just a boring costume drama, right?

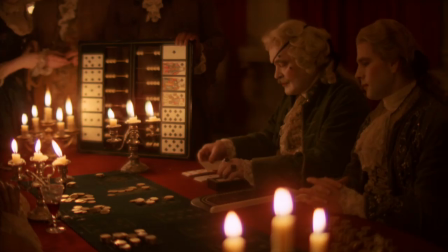They both pretend to play fairly, but end up cheating their way through the gaming tables of Europe. It's made explicit in the book that everyone's cheating, and Barry and the Chevalier just happen to be the best at it.
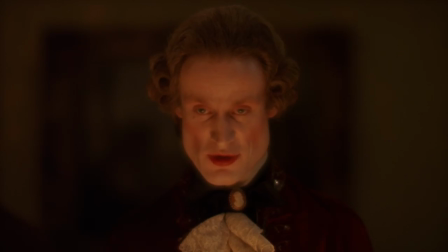"I believe you have cheated me."
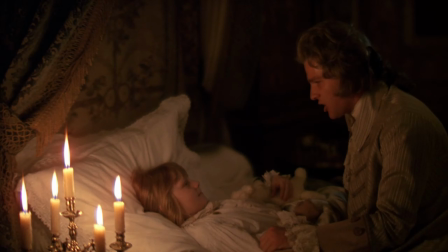Even Barry's war story to his son, "In 3 minutes we left as many artillerymen's heads as there were cannonballs," is probably made up.
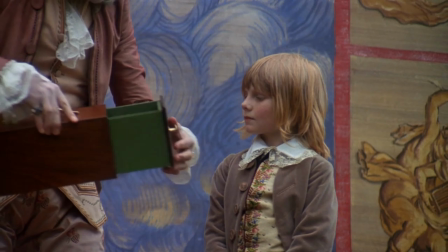That's what the magic show alludes to. Nothing is as it seems.
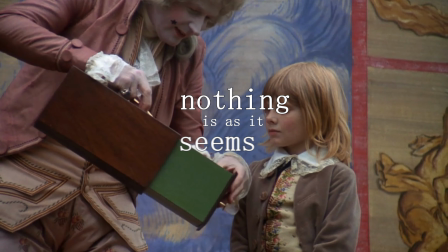Even the seemingly omniscient narrator takes part, telling us that Captain Quinn was killed in his duel.
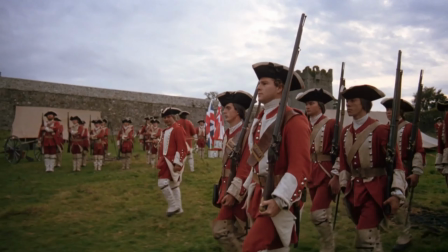"For a young gentleman in difficulty, who had killed a man in a duel."
But we learn later, that wasn't the case at all.
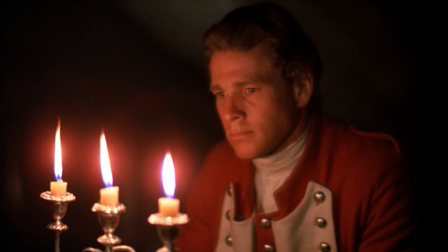"The fellow was so frightened that he was an hour in coming to."
We'll circle back to his reliability.
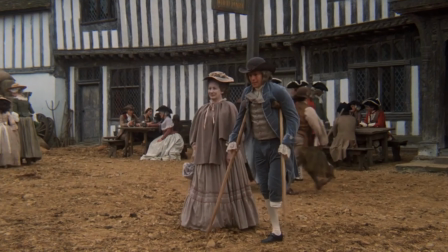This is the very last shot of Barry. Notice how his walk to the carriage has a cut right here.
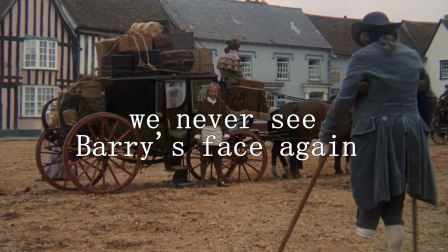And now we only see him from the back, never his face.
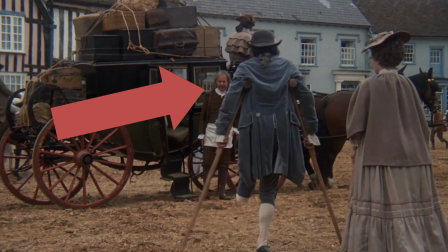Probably coincidentally, but fittingly, this is not Ryan O'Neill, but a one-legged double.
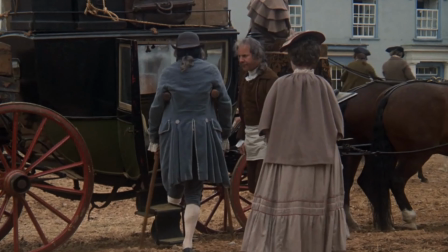It's apropos that a character who has pretended his whole life has a different actor portraying him than the star for his final appearance.
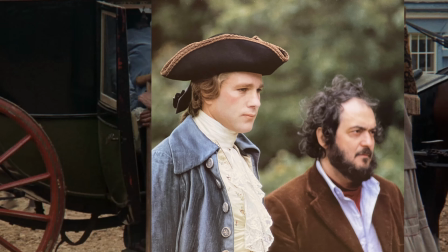Stanley could have chosen to give Barry an injury, which does not occur in the book, that would still allow Ryan O'Neill's face to be seen.
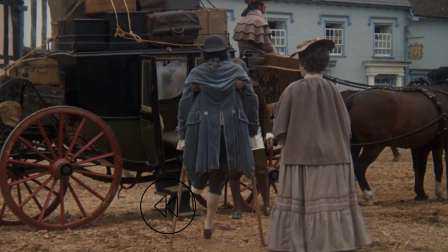So did he do this on purpose because it fits the theme of pretense? Take note of the zoom employed here.
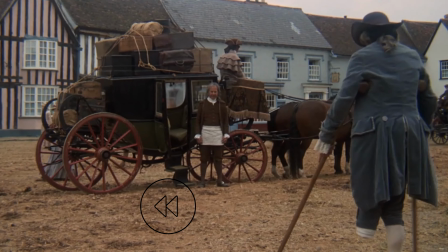It's the defining cinematic motif of Barry Lyndon, more specifically the zoom out.
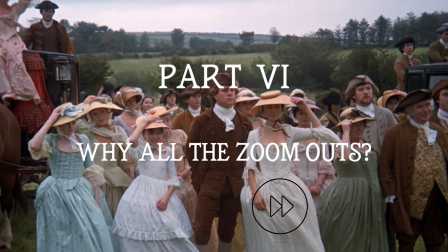If a zoom in encourages us to try to get inside the character's head, like here,
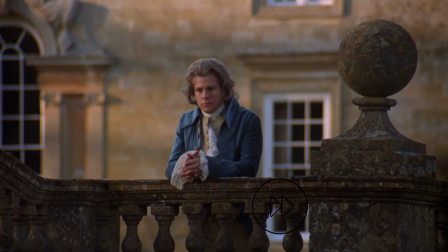then conversely, doesn't a zoom out do the opposite, suggesting that it doesn't matter whatever their issue is?
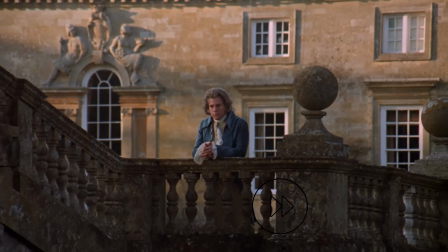Like when Barry is pondering his future after attacking Lord Bullingdon?
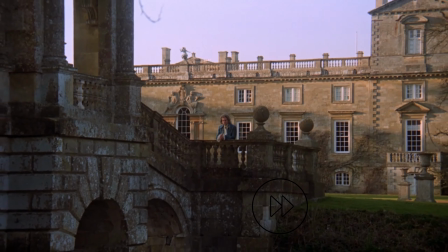It's a person going from being literally large on screen, i.e. their self-regard, everyone's their own protagonist, to being small,
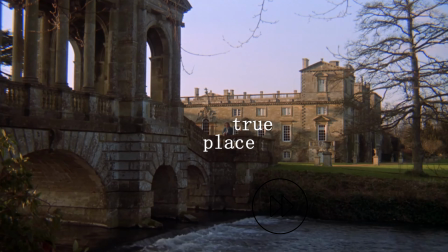enveloped by the wider world, indicating their true place in the natural order.
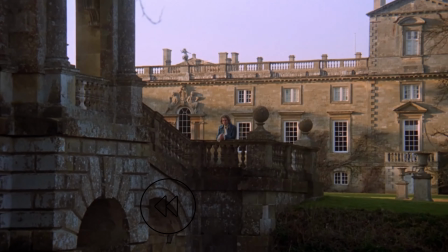Watch what happens when we reverse this zoom out, the difference that makes us feel.
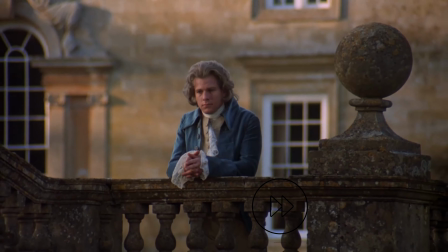And notice how the subject is the only thing in focus currently. But by the end, everything is brought into focus.
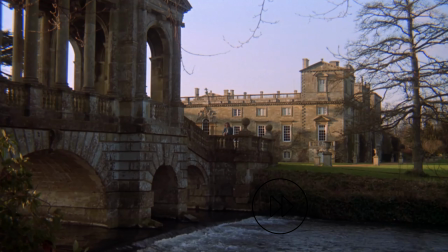Focus is used to direct our eyes and create depth. So now our eyes are undirected, left to wander wherever.
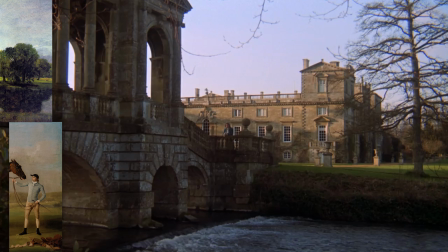And the image looks flatter with everything in focus, like the contemporary paintings that so influence the movie's aesthetic.
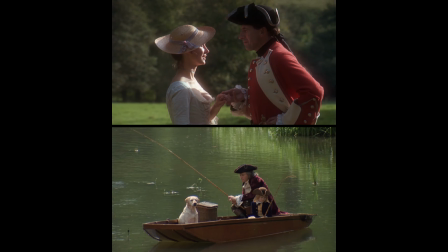And the zoom out doesn't just expand space, but time as well.
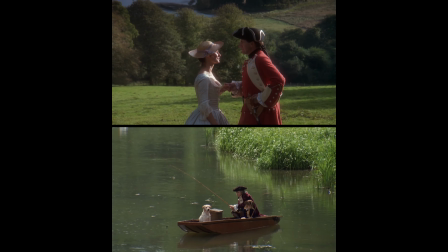It of course separates us spatially from the subjects, but also temporally, as they drift further into their 18th century surroundings,
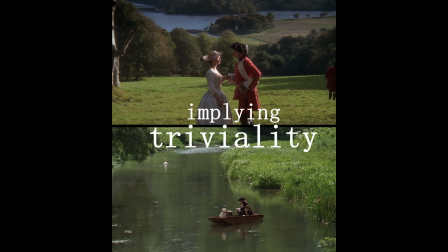implying the triviality of their and by extension all of our big, but actually little,
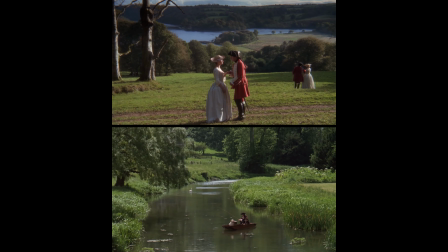problems in the face of the natural world. It also suggests the inscrutability of past people. Try as we might, we'll never fully understand them. We cannot ultimately get inside the head of any other person.
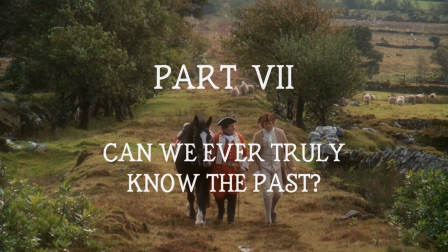So as unknowable as any contemporary person is, now go back in time centuries and try it.
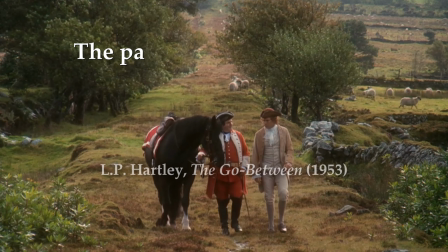As British writer L.P. Hartley said, the past is a foreign country. They do things differently there.
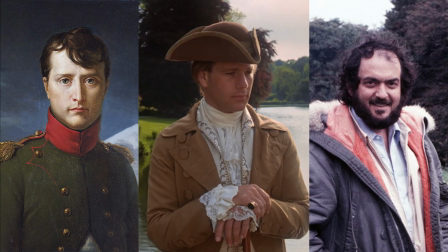We'll never totally know Napoleon or Barry or Stanley. There's just too much time and space and pretense intervening.
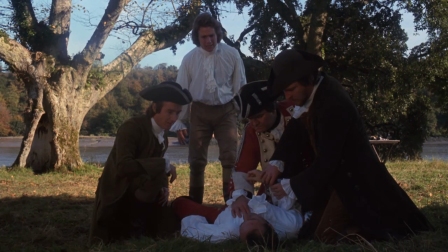All these levels of interpretation and detachment created the seed, I believe, for the dispassionate narration of the film and the why, or is it ignorance?
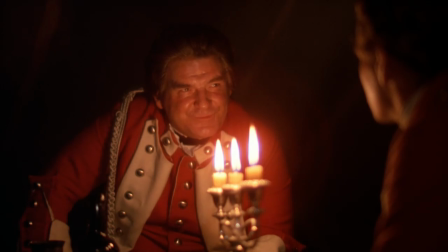Who had killed a man in a duel. The shot you hit him with was not likely to hurt him, for it was only made of tow.
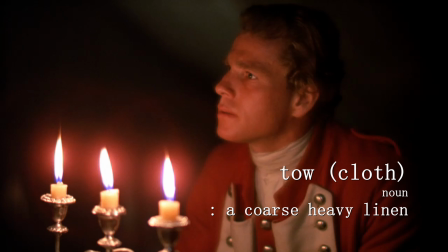Regarding Quinn's apparent death.
Tow!
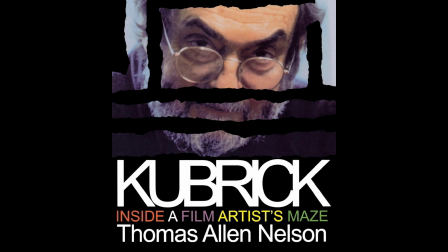To paraphrase Thomas Allen Nelson, who literally wrote the book on Kubrick, well, one of the many books,
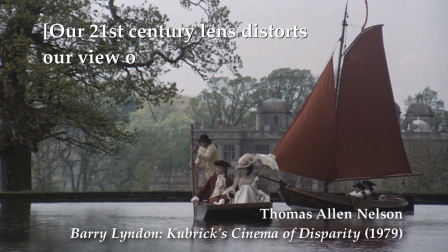our 21st century lens distorts our view of Kubrick's 20th century cinematic
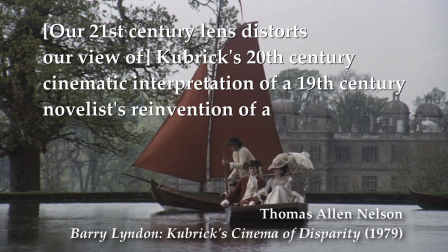interpretation of a 19th century novelist's reinvention of an 18th century form and subject,
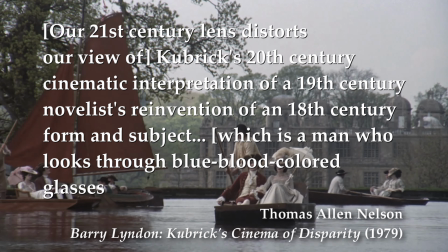which is a man who looks through blue blood-colored glasses at his 17th century heritage.
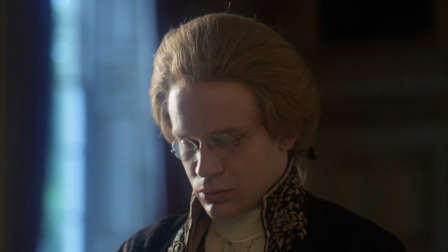The future, even with its proverbial 20/20 hindsight, will never be omniscient regarding the past.